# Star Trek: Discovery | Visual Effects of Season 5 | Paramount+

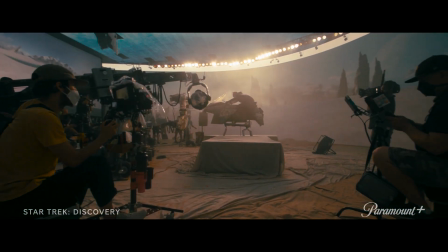Discovery's always a challenging show. There's a lot of big ambition to the sequences.
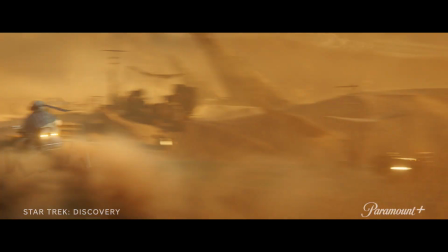You know, certainly the Sandrunner sequence was something we hadn't done before. Kumau was a very exciting environment.
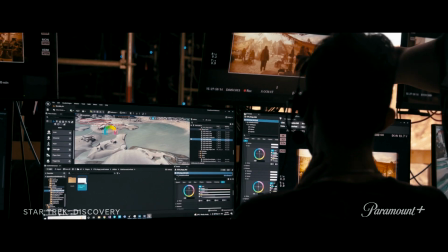So we started off by going down to Brazil and shooting out in the desert dunes. We scanned roughly 3 miles worth of sand dunes. We managed to merge our Delta gimbal software with the wall so that for our Sandrunner sequence,
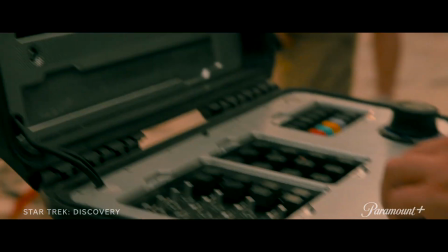we could have the wall telling our gimbal where it needed to be for that sequence.
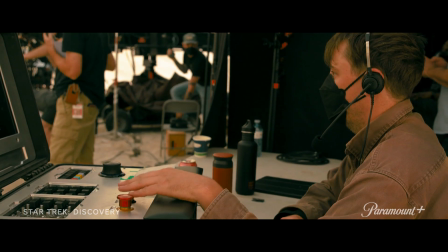We've mapped the camera's movement from the AR wall into the 4 axes of motion for the gimbal.
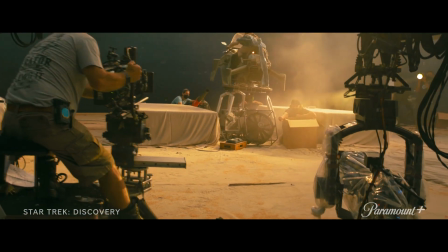These two are linked in time and space so that the two match up with one another.
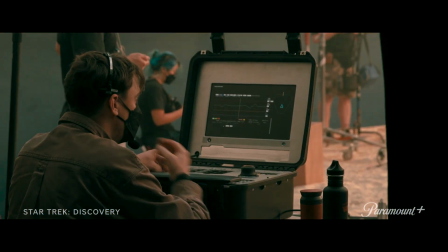So the gimbal really accentuates the assets that have been created for the AR wall behind me here. I mean, once you're on that thing and it's moving and around, you're in it.
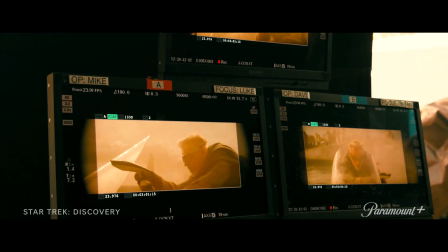Like, you're being thrown around and you're matching up stuff. It's a physical reality. Off camera, there's guys controlling the wind machine. There's guys throwing biodegradable dust stuff.
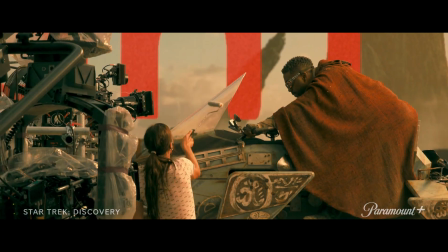I did choke as well, but I suffer for my art, damn it.
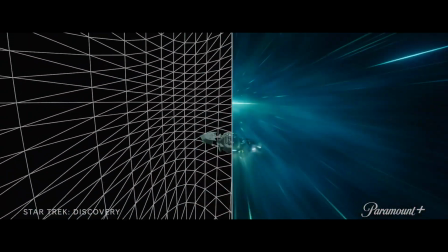I've always wanted to do a sequence on the back of a ship at warp, and like this was my opportunity.
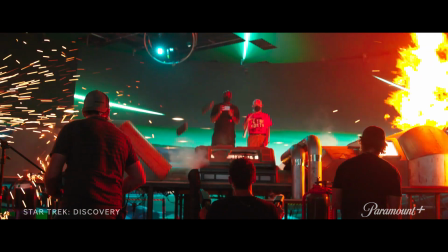Utilizing practical effects along with visual effects is always very helpful for us because it's something real that's in the shot that we can build off of.
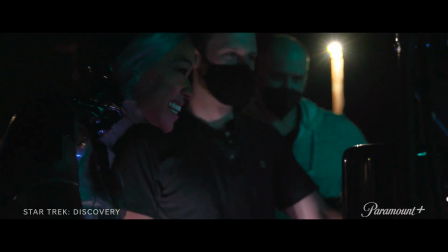We know what the light looks like, we know how it moves, all those sorts of things. What? Oh, look at that.
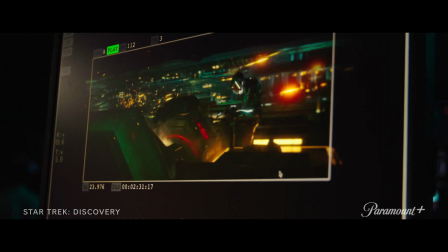It looks like the finished thing. It looks finished, yeah. Like it looks like that could go on TV. You can't imagine it. What was required to make that happen.
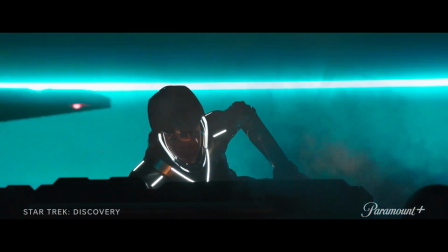It was definitely a challenge, but I'm surrounded by incredible people.
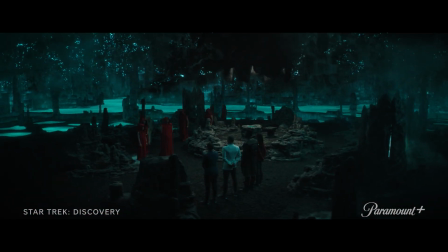The pools of Macalau from season 3 were built in a soundstage. This season, we used the AR wall, so it was kind of a mixture of physical set and rocks of the cave that they built,
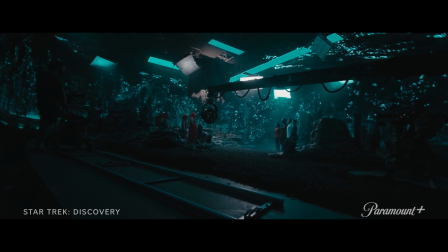and then of course the AR wall, which allowed us to see so much more of what that area actually looked like.
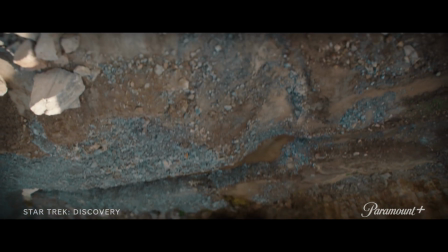So when we actually get out into the canyons of Trill, we were tasked with creating the Etranach that
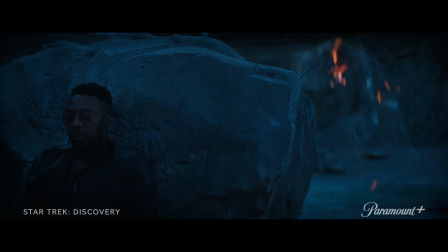is a massive creature that's very threatening that we don't see.
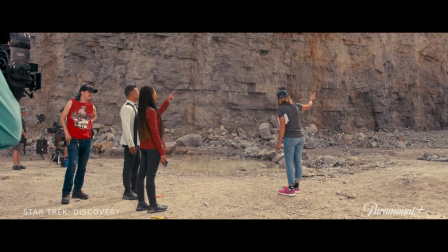I just remember at one point they were like, just look high, and then they were like, no, higher. And I was like, oh, okay, so it's it's that big.
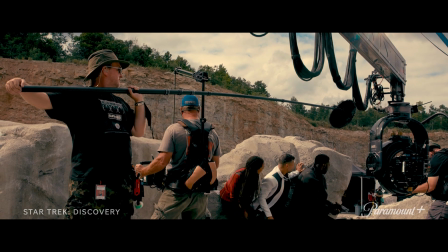We managed to come up with a sequence of shots where we would have practical
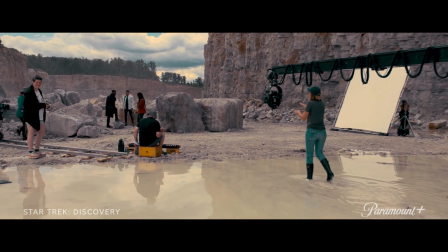explosions and bursts of water and puddles as though these big, massive creatures are racing through the practical environment.
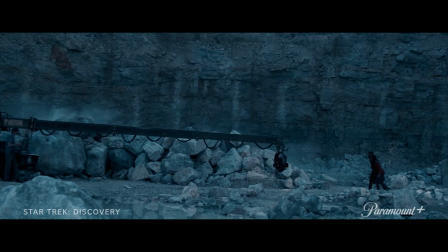And then we would take that and add the shimmer of its cloaking abilities so that you get
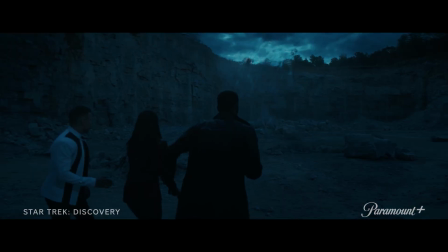a reaction from the environment so that it ties our massive invisible creature into this practical world.
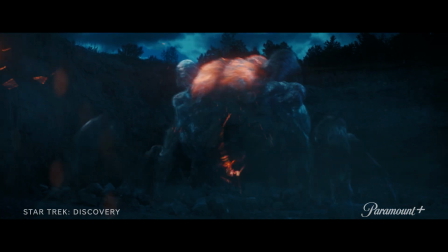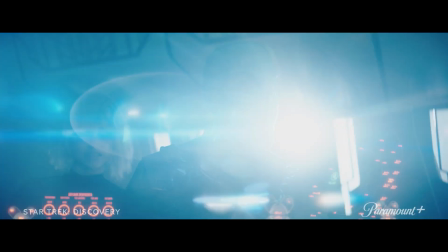Breathable atmosphere in my ass. It smells like a tomb in here. It's better than wearing a helmet.
In the first episode, actually, we're introduced to the Breen without even knowing that they're going to be our bad guys for the season
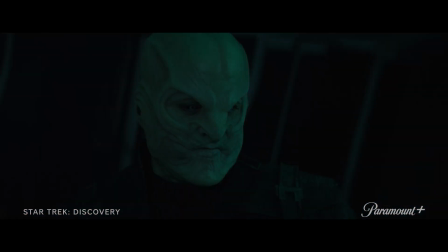when Locke takes off his helmet in the Romulan science vessel. The Breen don't show their faces. And they say, yeah, well, you're going to be the first Breen character who takes off his helmet. And that got me really excited. Credit to special effects makeup for the base look of the Breen.
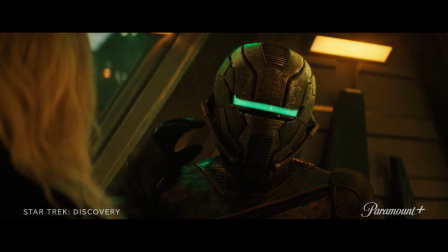You know, they did that and it plays through most of the season without us touching it at all.
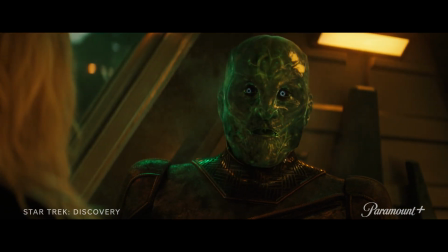But the gelatinous part obviously was something we knew we were going to be able to play with.